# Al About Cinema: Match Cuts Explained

Hey, welcome to Al About Cinema. I'm Al. Today we are talking about match cuts.
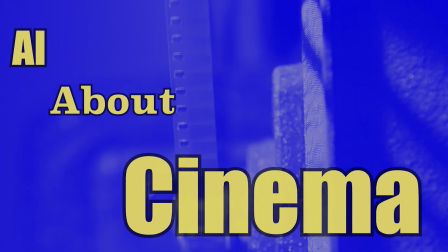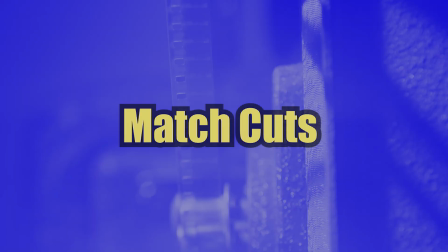10s
Match cuts are edits that connect two shots together by movement, feel, composition, or sound. There's a lot of different types of match cuts. Today we're going to be talking about cut on action, graphic match, sound bridge, and natural transition and wipes.
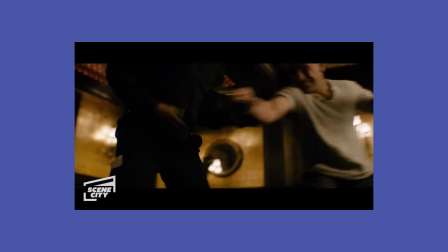27s
Let's start with the simplest, a cut on action, okay? You can see cut on actions mostly in fight scenes, in chase scenes, that kind of thing. Cut on action is basically where one movement goes through multiple shots. So through 3 or 4 different shots, we see a single movement.
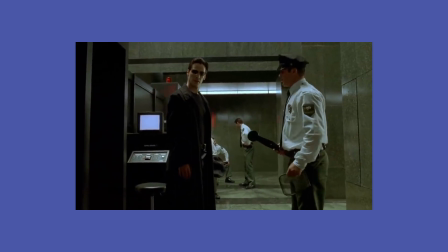48s Would you please remove any metallic items you're carrying, keys?
This is a cut on action. We start seeing Neo open his coat in the master shot, and then in an insert shot, we see him finish opening his coat. In many ways, a cut on action is part of continuity, right? We're talking about cutting from a master shot to an insert shot in the middle of an action.
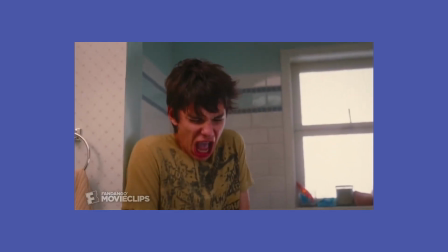68s
So why cut in the middle of an action?
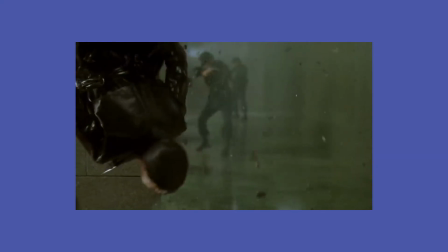72s
When we only cut before and after an actor's movement, the edit can come off clunky and have an unnatural flow.
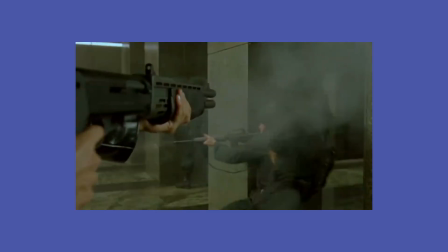78s
Cut on actions add to a feeling of continuity and can help an editor establish a pace and flow.
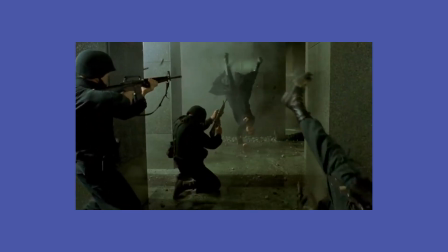85s
Here, Neo starts and completes an interesting cartwheel of sorts. That's cut on action. Now let's get weird on it, okay? Those were examples of cut on actions that were continuity edits. Let's look at some discontinuity edits that use cut on action.
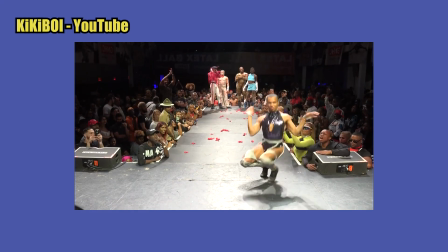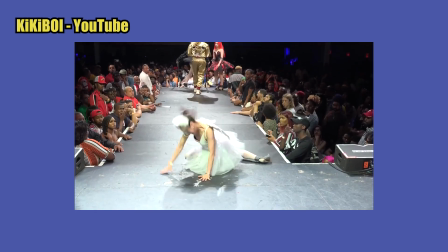108s
Here we have someone who edited people's fails or falls into a death drop.
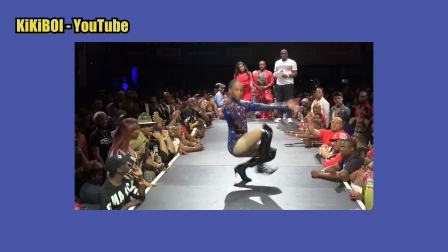113s
This is a great example of cut on action, right? We see one action start in one shot and we see it finished in a second shot.
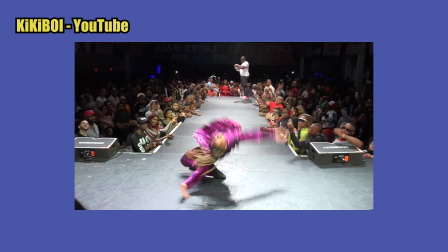122s
The only difference is this is a discontinuity edit and we're actually cutting 2 people together.
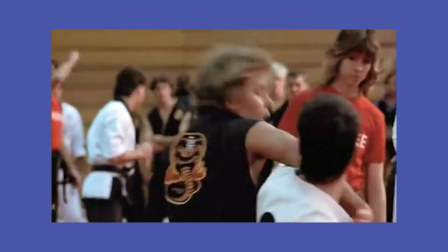127s
But the movement is what is the match cut. So you're starting to see how cut on action can cut 2 shots together seamlessly. The idea is that when you're watching a movie, we don't want to be thinking, oh, the editor made a cut there. We want it to feel like we're watching a film and we're so engrossed in the film that we don't even realize that it's edited. Graphic matches are match cuts that cut multiple shots together based on the composition of the shots. Let's look at some examples.
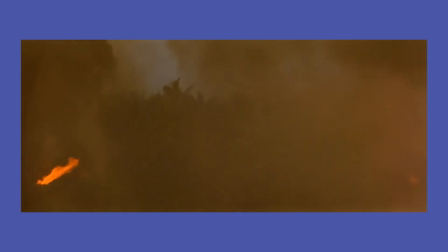157s
Here in Apocalypse Now, we're going to see a graphic match between the blades of the helicopter in
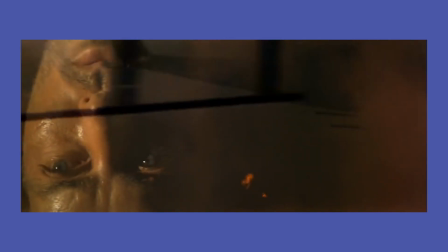164s
Vietnam to the blades of the fan in his room.
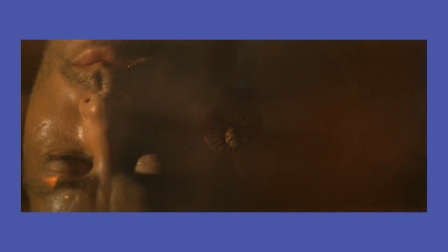170s
Obviously setting up an understanding that this man is still,
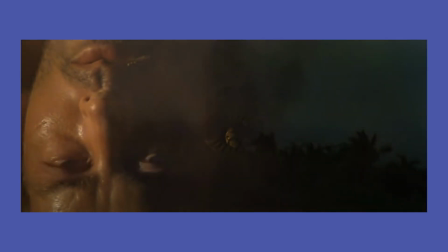176s
his mind is still in war in Vietnam. In previous videos, we talked about the work Baraka.
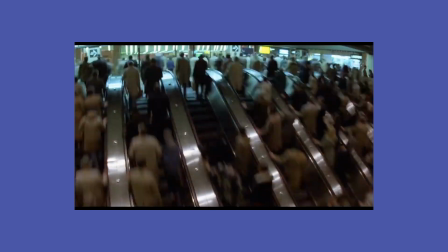187s
Here is a sequence. The graphic matches are what connects the 2 otherwise disconnected video together.
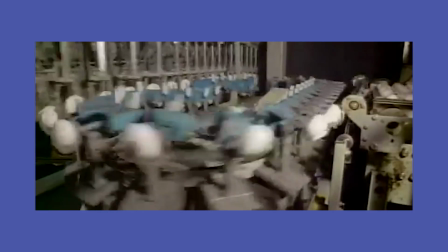193s
In this scene is the editor and director trying to tell us something. Let me know what you think he's trying to say in the comments.
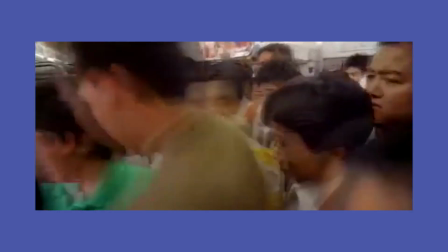204s
But this is a graphic match. We're connecting 2 otherwise separate videos together by their composition. They have one thing in common, and that's composition. Now this might also be an intellectual montage, which we talked about in previous episodes.
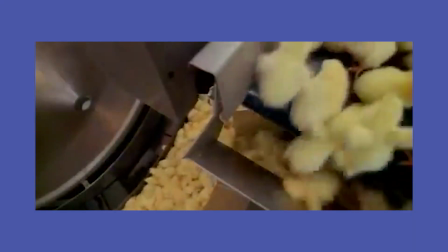219s
There's a little bit of overlap, right? A lot of times you use graphic matches in your montages. Let's move along to natural transitions and wipes. When I first started teaching natural transitions and wipes, I didn't include it with match cuts. And now looking at it, that was really wrong of me because natural transitions and natural wipes are just another form of match cuts. We've seen wipes and transitions in our editor, in our nonlinear editing system, right?